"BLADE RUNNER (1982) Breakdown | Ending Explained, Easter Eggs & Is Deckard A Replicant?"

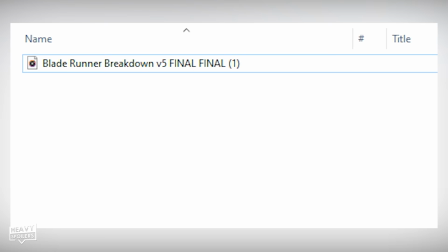[8:19]
This was then followed by a director's cut before the actual director's cut was put out in 2007. Reminds me of when you do 50 different edits and you just put final on the end of the last one even though you know you're gonna be doing about 15 more edits down the line.
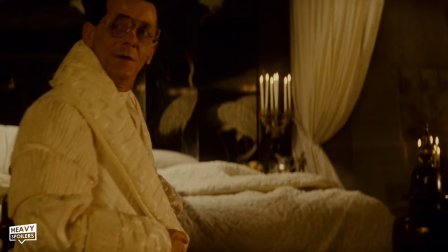[8:35]
Anyway the final cut has a slight change in it when Roy visits Tyrell. In the original version he says.
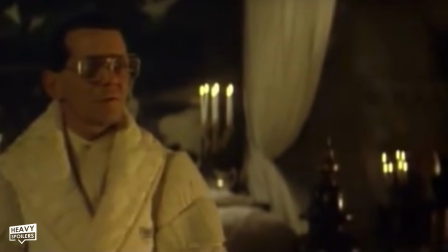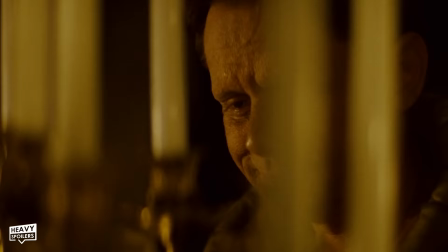Whereas in the final cut he says.
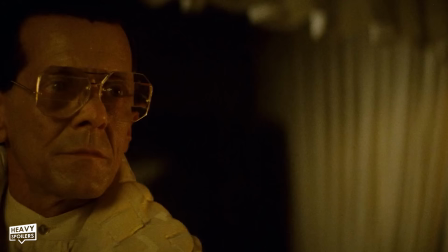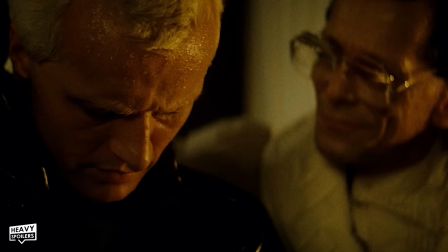[8:59]
It's an extremely subtle change but altering fucker to father is done for a very specific reason.
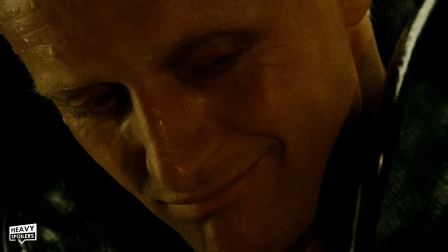[9:05]
Father is a name that we often use when referring to God and this is Roy meeting his father.
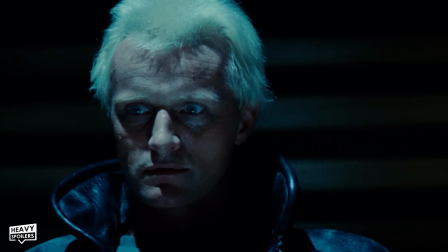[9:11]
Now Playing pointed out that the film is laced with this idea of killing our creators and
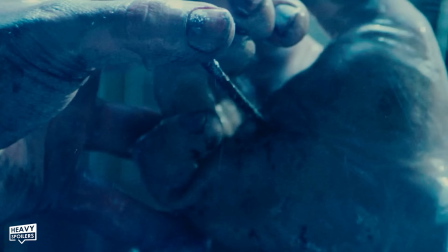[9:16]
inhumanity creating replicants we've now killed God because we don't need him anymore.
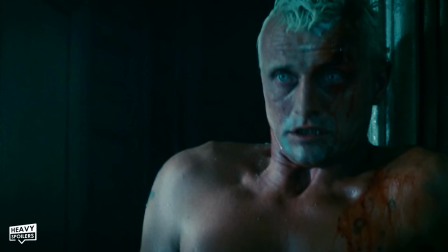[9:21]
We also have the Biblical imagery of Roy getting a nail through his hand which seems to me to be a pretty on the nose crucifixion nod.
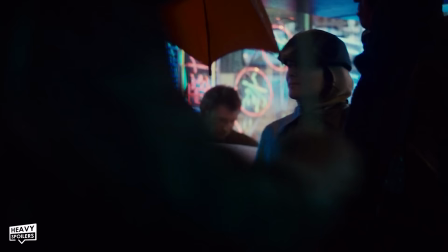[9:28]
Anyway the father line is barely noticeable but it adds so much more to the concepts in this movie.
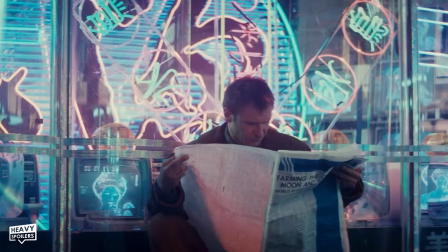[9:34]
Now there are some other changes in the film from other versions,
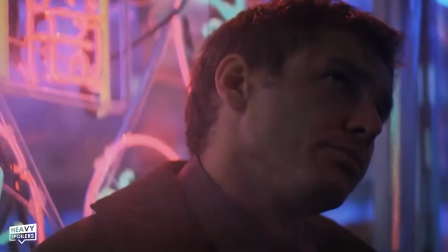[9:37]
most notably the narration which yeah if you've seen you can tell Ford f***ing hated doing it.
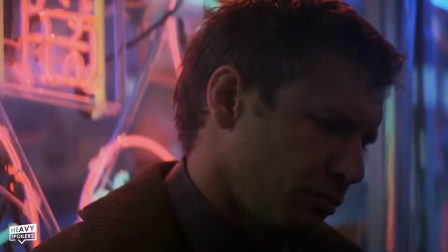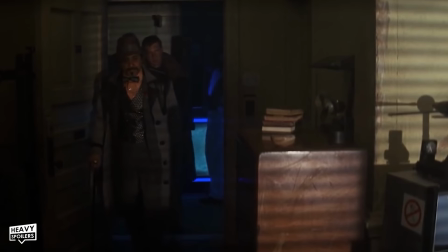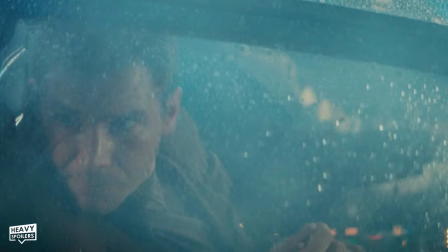[9:57]
It's so phoned in and Ford originally had agreed with Scott that there'd be no narration in the movie.
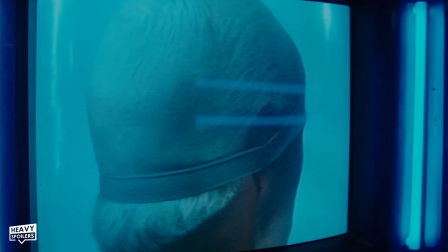[10:03]
According to the documentaries, Ford spent months with Scott working things out so that everything would be in the movie without the need for voiceover.
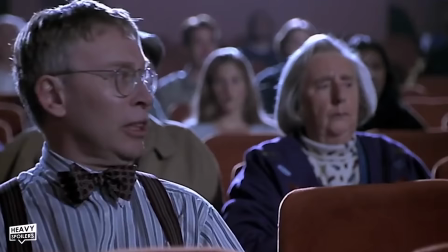[10:11]
However after the studio saw the film they wanted some clarity added to it because of how unclear things were in the test screenings.
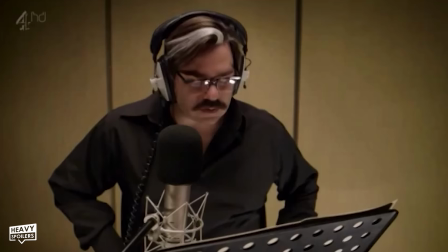[10:19]
Ford was called in to narrate and he said in interviews that he went in kicking and screaming because it didn't
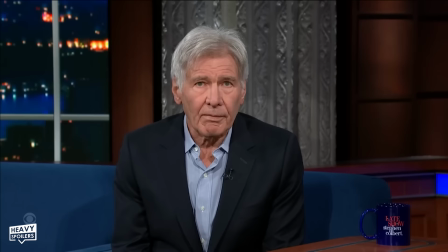[10:24]
represent Ridley's vision and it was commissioned by people who had no interest in showing that.
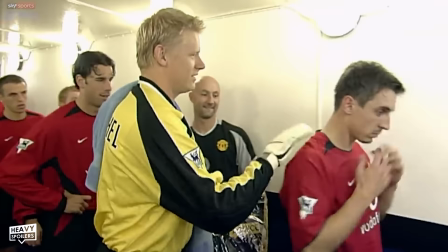[10:30]
A separate writer was hired to pen these scenes who didn't know much about the film and Ford said that he went in to shake his hand in the recording studio but the guy just ignored him.
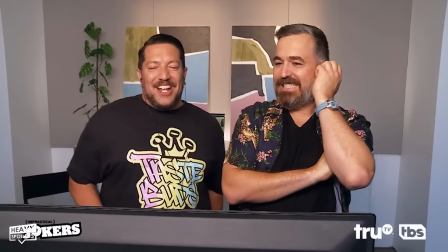[10:39]
What's wrong with you it's Harrison Ford. So his plan was basically to record the lines as badly as possible because he thought there was
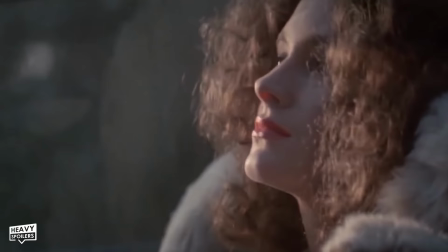[10:47]
no way they'd actually use them and I imagine his surprise when they showed up in the theatrical release.
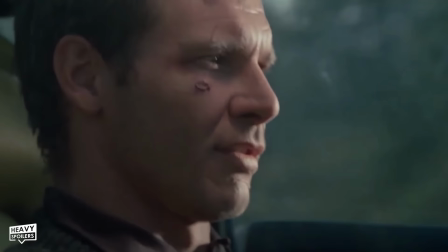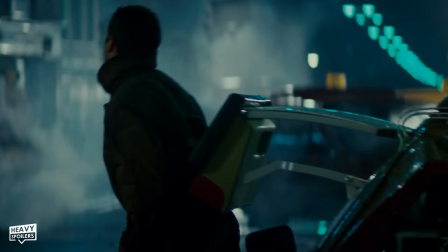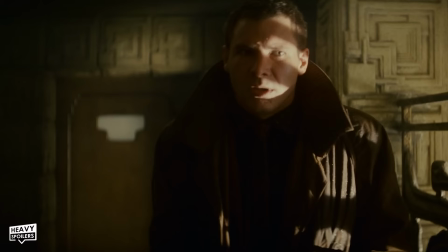[11:10]
It does sound terrible to be honest and when you hear it you can instantly tell why
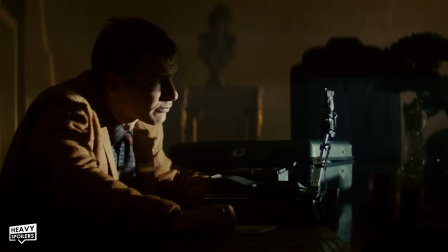[11:15]
the theatrical version is harder to find than an iPhone that still has Flappy Bird on it.
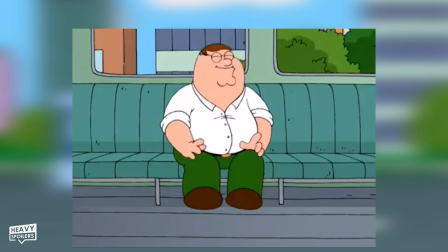[11:20]
Honestly though, after hearing it, I kinda want Harrison Ford to badly narrate my life.
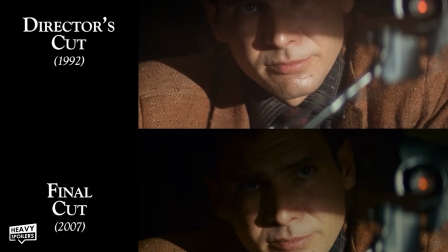[11:28]
Now there are some of the small changes in the theatrical and director's cut that was put together in a great video by Sticky T.
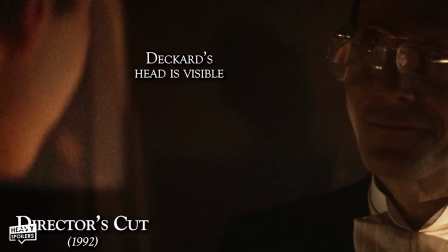[11:34]
It's 17 minutes long but some of the changes include that Fords face has been digitally removed in a scene with Tyrell.
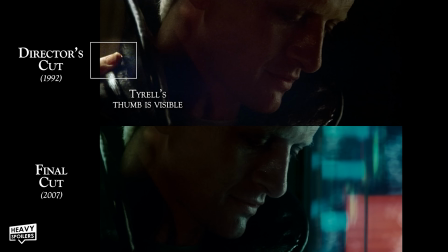[11:40]
We can also see a thumb on Roy's shoulder in the phone booth and this is because that was a flipped image from later on in the movie.
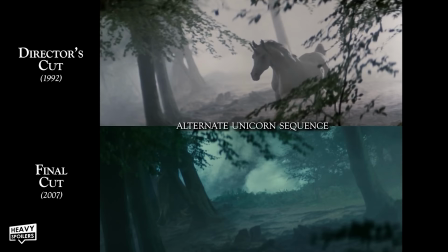[11:47]
Deckard's lip sync is corrected for the booth scene and we also get a face replacement when Zora dies so that the stuntwoman swapped out with the real actor.
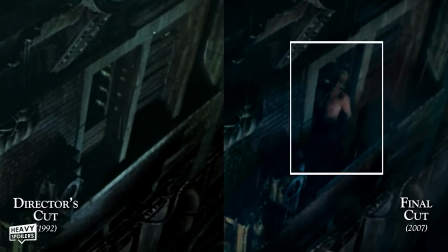[11:55]
There's some minor differences to the Unicorn Dream scene and Roy is later added to the window of the skyscraper to just create more intensity in that scene.
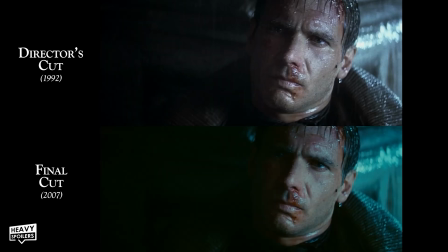[12:04]
Lastly the backdrop of the Dove shot is slightly different and in the final cut they use a building that's more in line with the skyline of the city.
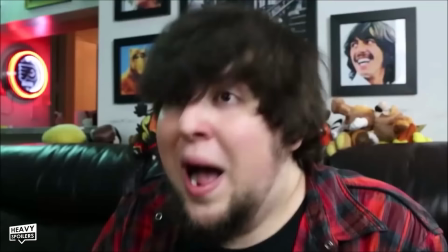[12:11]
Now as for the movie itself, we start off far in the future, in the year 2019, what?
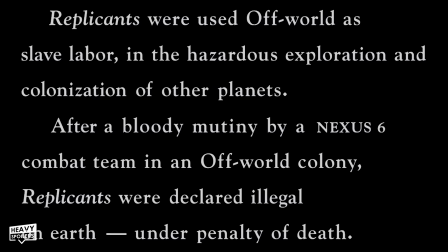[12:17]
Anyway we learn that the Advanced Nexus 6 models started a mutiny on an offworld colony and since then it's been made illegal for them to journey to Earth.
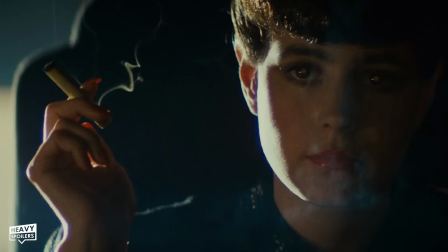[12:25]
Blade Runners have been tasked with quote unquote retiring any models that journey to our planet and the Void Comp test is used to fish them out.
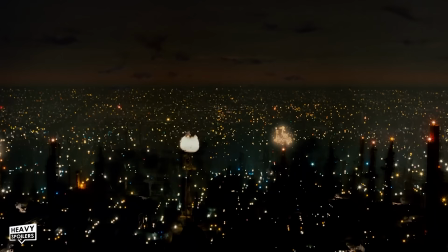[12:33]
We begin overlooking the LA skyline and this effect with the fire and lightning was done through using a miniature with flames superimposed over the top of this.
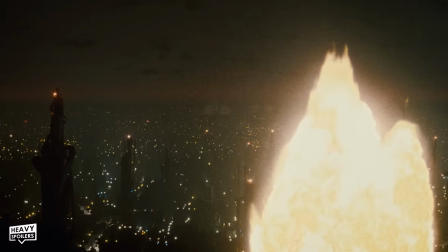[12:41]
Flame is of course chaotic and this juxtaposes the rigid and immovable structures that exist in LA.
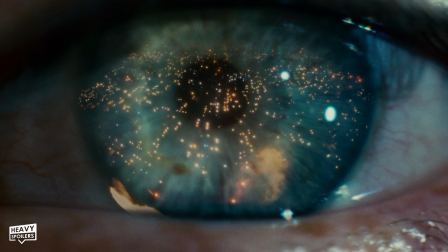[12:48]
It's dark, bleak and completely devoid of nature, stripping away any true beauty from the world.
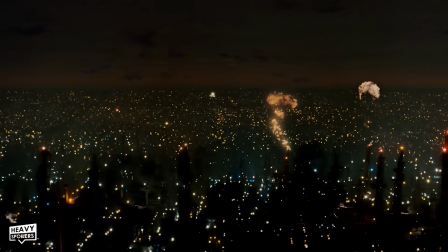[12:54]
This is almost a hellscape with flames very much giving us the idea that something terrible has happened in the world to change it to this industrialised landscape.
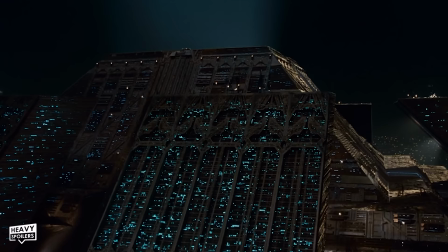[13:02]
As mentioned earlier we get a close of an eye in this scene and this is meant to symbolise an all seeing eye looking over everything.
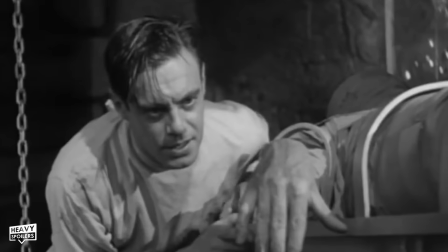[13:09]
There's lots of things open to interpretation here but I've always took it as humanity now being like a god because they can create life and this is why it's put here.
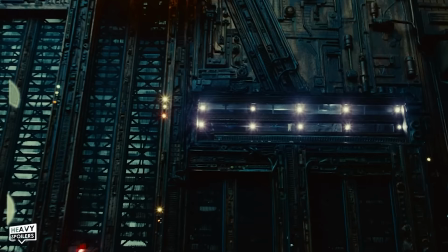[13:19]
The city is reflected in the eye too and this shows what humanity has created with it's new found power.
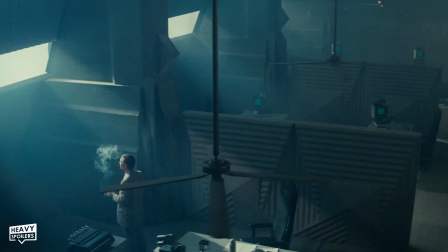[13:24]
We then see a giant pyramid with a man in the window looking over all and as we learn this is someone setting up the Voidkomp tests for Leon.
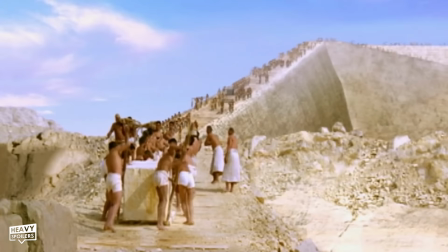[13:32]
Pyramids carry their own subtext and they were owned by the Pharaohs who ruled the lands of Egypt.
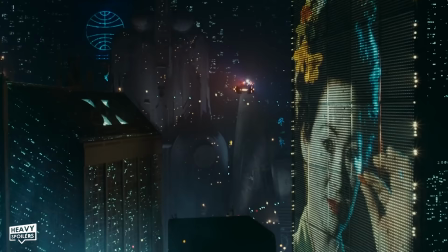[13:38]
Slaves were used to build them and all of the architecture that we see in the film was likely built off the back of replicants who were forced into labour.
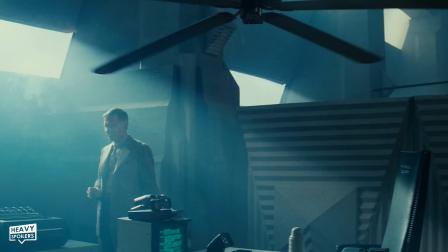[13:46]
This man very much decides who lives or dies and in many ways he can be seen as a god passing judgement on the replicants.
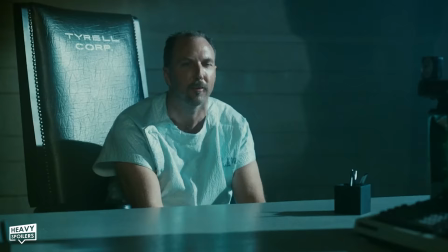[13:53]
However, just like how humans rose up into Fideguard, our creations are doing that too and Leon murders the interviewer after being triggered by the questions.
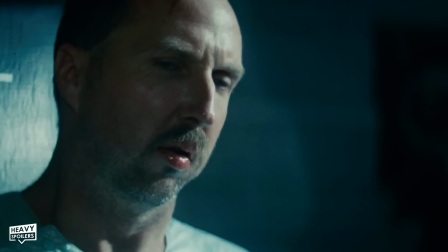[14:01]
The questions here revolve around a tortoise being turned over on it's back which in the scenario Leon refuses to help.
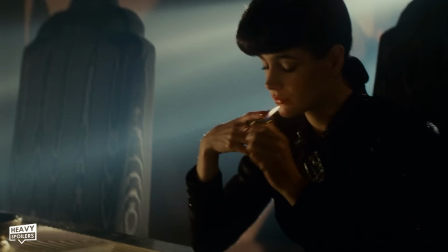[14:08]
All of the Voicom tests in the film feature some sort of animal whether it's the tortoise here or the
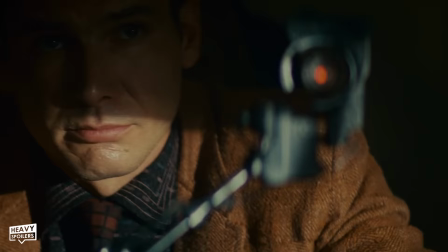[14:13]
wasp later on and animals are actually thought as being a way to teach children empathy from a young age. Deckard asks Rachel...
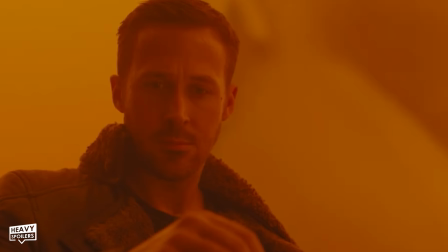[14:25]
This is actually referenced later on in Blade Runner 2049 when B lands on Kay's hand but he doesn't kill it.
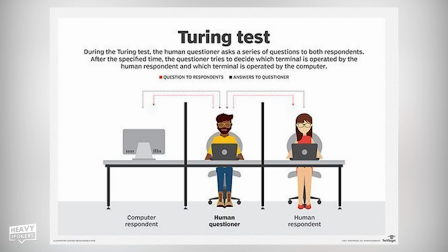[14:31]
The Voidkamp test is also purposely set up to be similar to the Turing test.
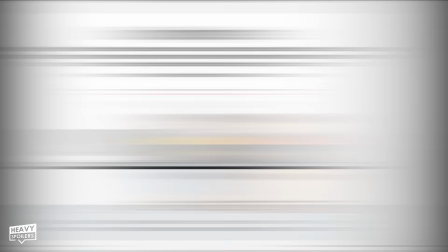[14:37]
Originally called The Imitation Game, this is a test that measures whether a machine can pass as a human or not.
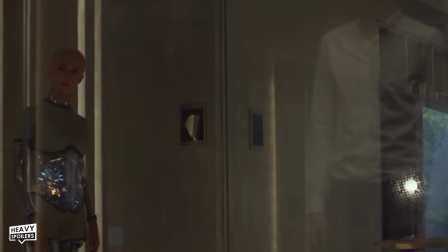[14:43]
It was heavily referenced in the film Ex Machina and it's basis here is to see whether someone is a replicant or not.
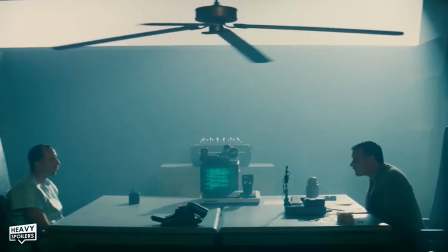[14:49]
Leon is also asked about his mother.
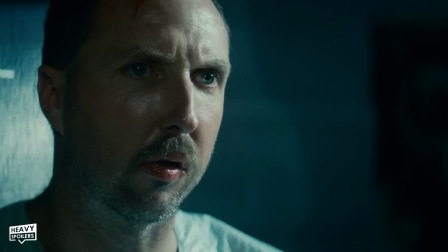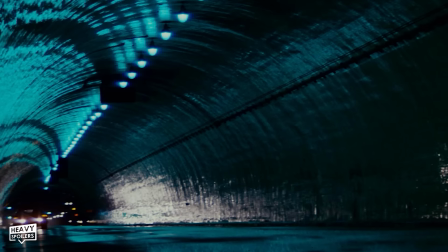[14:57]
Later on we hear a repeat of this scene however the tone is different.
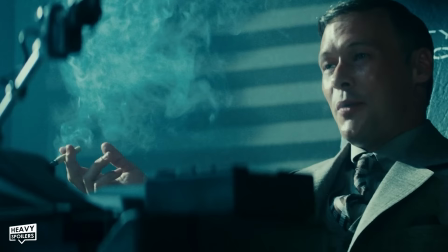[15:08]
This shows that memory and emotions can be affected and that they may alter the way that we perceive things.
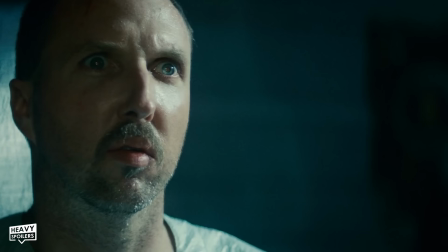[15:13]
There's also a subtle change in Leons eyes and we see that they sort of gain the reflective of gleam that the eyes of the replicants a Shona later have.
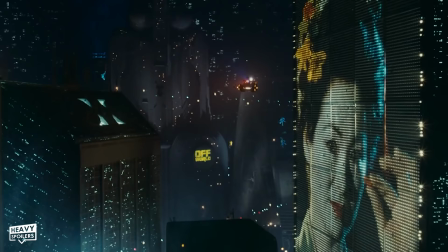[15:21]
This is a sign that the facade is slipping and that he's finally close to getting caught.
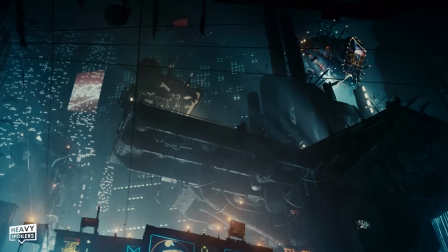[15:26]
From here we go to the skyline of Los Angeles and see a giant geisha on a billboard.
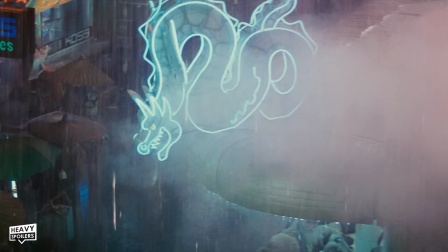[15:31]
The city that we see is highly influenced by Asian culture including neon dragon signs in the next shot,
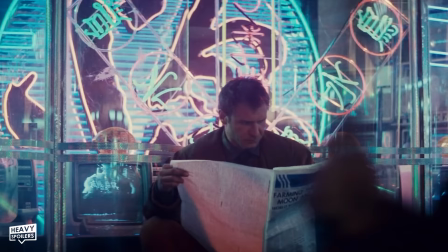[15:37]
Japanese umbrellas and street vendors that are out selling noodles.
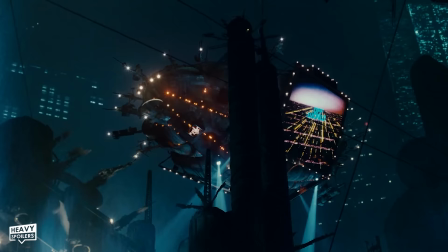[15:41]
I've seen lots of theories about what this signifies with one even saying that this shows the world war was between Japan and America.
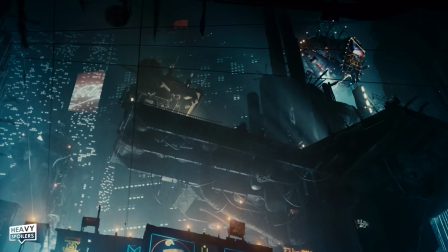[15:48]
According to the theory the Japanese won and this is why they're so heavily integrated into everything.
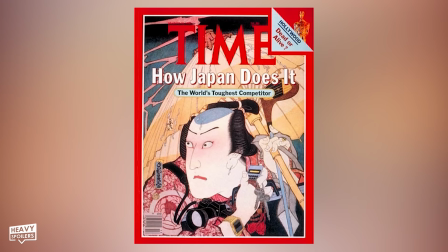[15:53]
Other theories have said it represents globalisation and that it plays into the idea of Asian superiority which was a fear at the time amongst some circles.
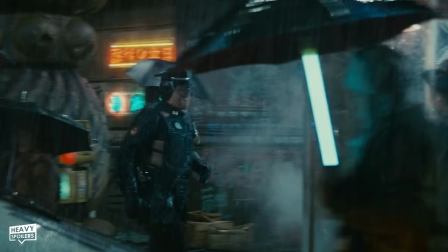[16:02]
This was during a big boom in which many of our items were made in Japan and China and this film was potentially depicting the eventual conclusion of this.
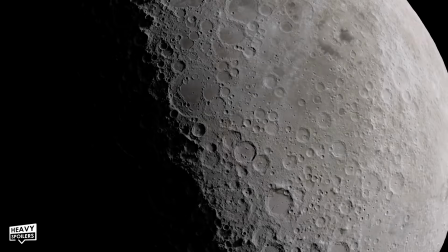[16:10]
A deckard can be seen reading a newspaper and this has the headline, bombing the oceans, the moon and Antarctica.
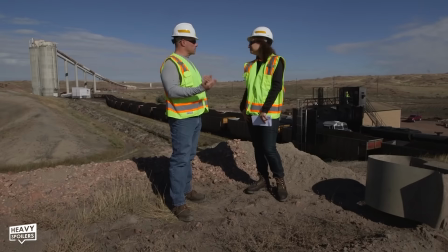[16:17]
These are all extremely hazardous locations to visit and it shows how much we've stripped the planet of it's natural resources.
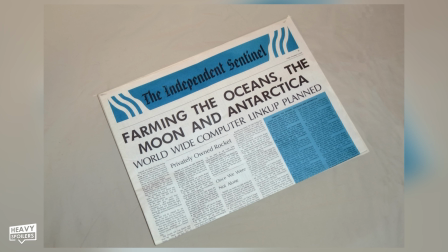[16:24]
Below this we can see a smaller one that reads, Worldwide Computer Linker Planned and this actually predicted the internet which wouldn't be made until 1989.